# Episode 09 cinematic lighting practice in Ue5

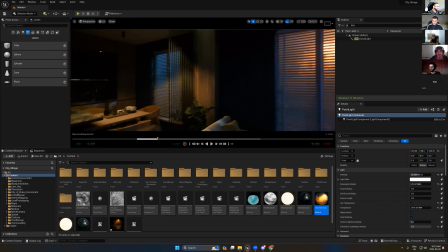986s
But what I did here, I keep the background has a blue light, which is comes from the moon,
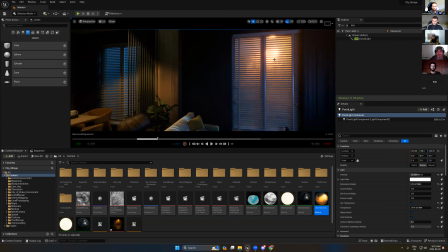993s
and this side is gonna has more warm light to make the color harmonies. So here is a balance between each element. Okay, the same idea here I did in this background.
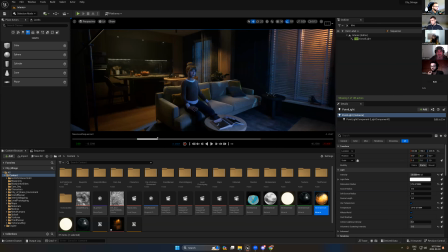1005s
The background, it's yellow, and here it's blue.
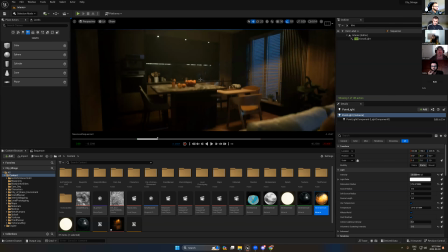1014s
But just look at this background has more yellowish, but I add the blue here.
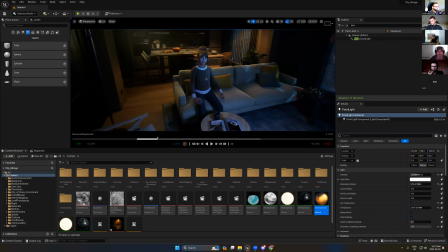1021s
But in foreground here we have blue, but I add orange light outside.
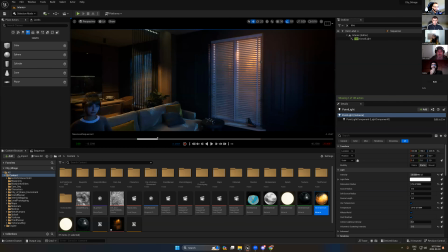1029s
So that's something. It's mean the matching light color harmony and inverted color between the background and foreground.
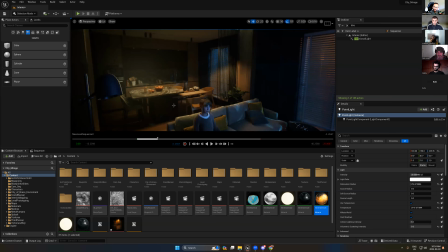1039s
Okay, so if you have strong light, so I have in the background strong orange color. So to break this color, I add a blue light.
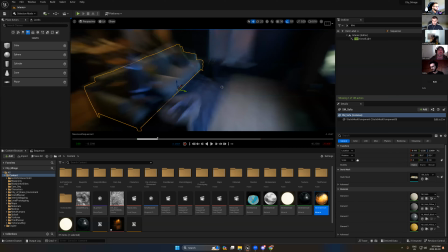1052s
And here I have the strong light here. It's blue, comes from the TV.
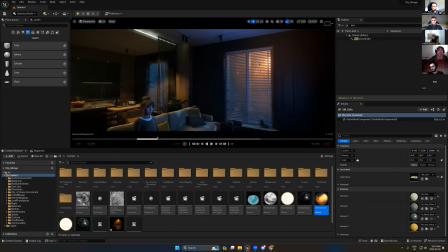1060s
I break it with orange light.
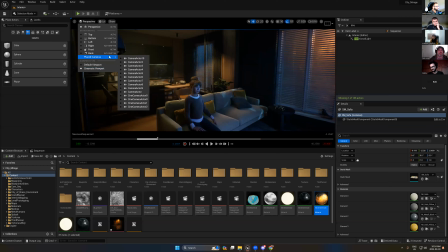1066s
So when we match this, in the end,
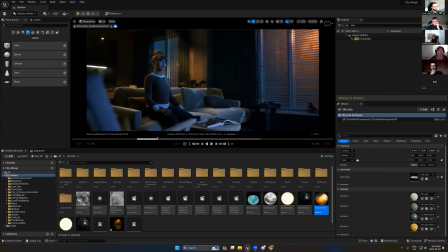1070s
you will get something more natural and more cinematic. So if you remember, I told you work first on your background and then add the light to your character. Why? Because let's see if I have this light off.
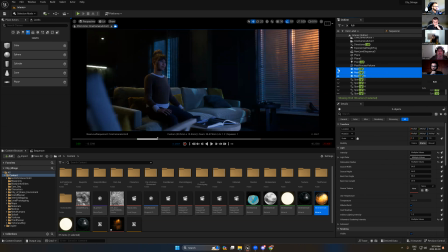I just need to make, yeah. So let's say you have this light. Okay. It looks nice. It's nothing. Okay.
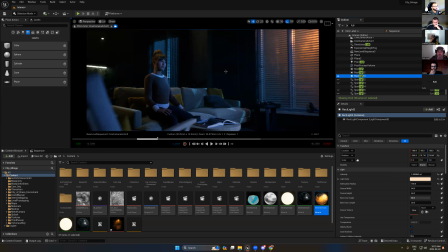1110s
I feel like it's okay, but it's still missing something. You have environment. And I told you, when you work with a team, the environment artist and the texture and light and material artist, they put a lot of work in this scene. But if you didn't,
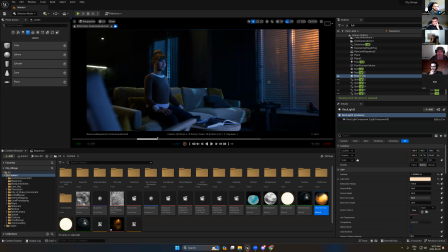1129s
if you are not put your attention to this scenes to add the lights, it will missing a lot of things. So always think about the environment first. So we have environment. So this environment should be lit first.
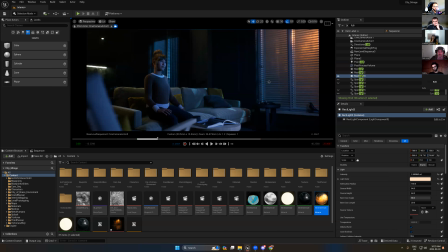1145s
And after that, you can add your light to the character, because the light on the character, it's just 3-point light, full light, key light, and rim light. But the hardest part, it's about the background. So always think first about the background.
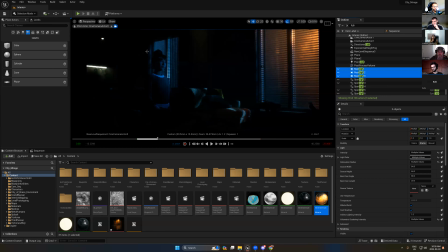1162s
So what I have to do here, okay? Never only add direction light. I'm really hate to add direction light only in the scene. No, start first to add some nice lights inside, and then let's start to think about the outside. Never start with the direction.
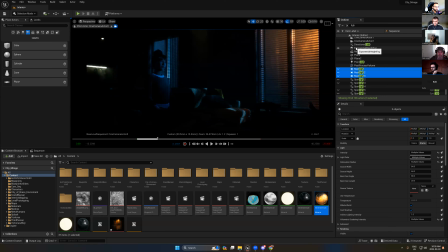1179s
If you even remember in the exterior scenes, in the first 2 sessions, I told you never add the direction light in the beginning. Add first your light, the global light first, and then you can in the end add direction light. But don't start to add direction light in the beginning. So if we go back here,
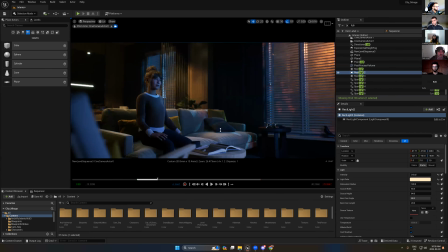1202s
my light now, it's created for this for the shooting. So now I am a director and I come to you, I'm gonna say, okay, can you turn off the backlights? Yes, I can do. You see? So can you turn off the spotlight?
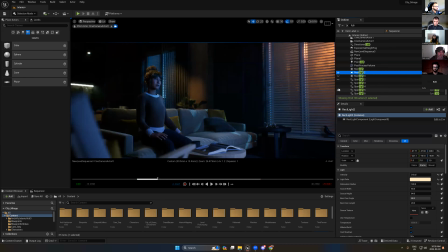1219s
Yes. Please turn off the spotlight. Okay. And now I just keep this light. But in the end, I did all of my work correctly.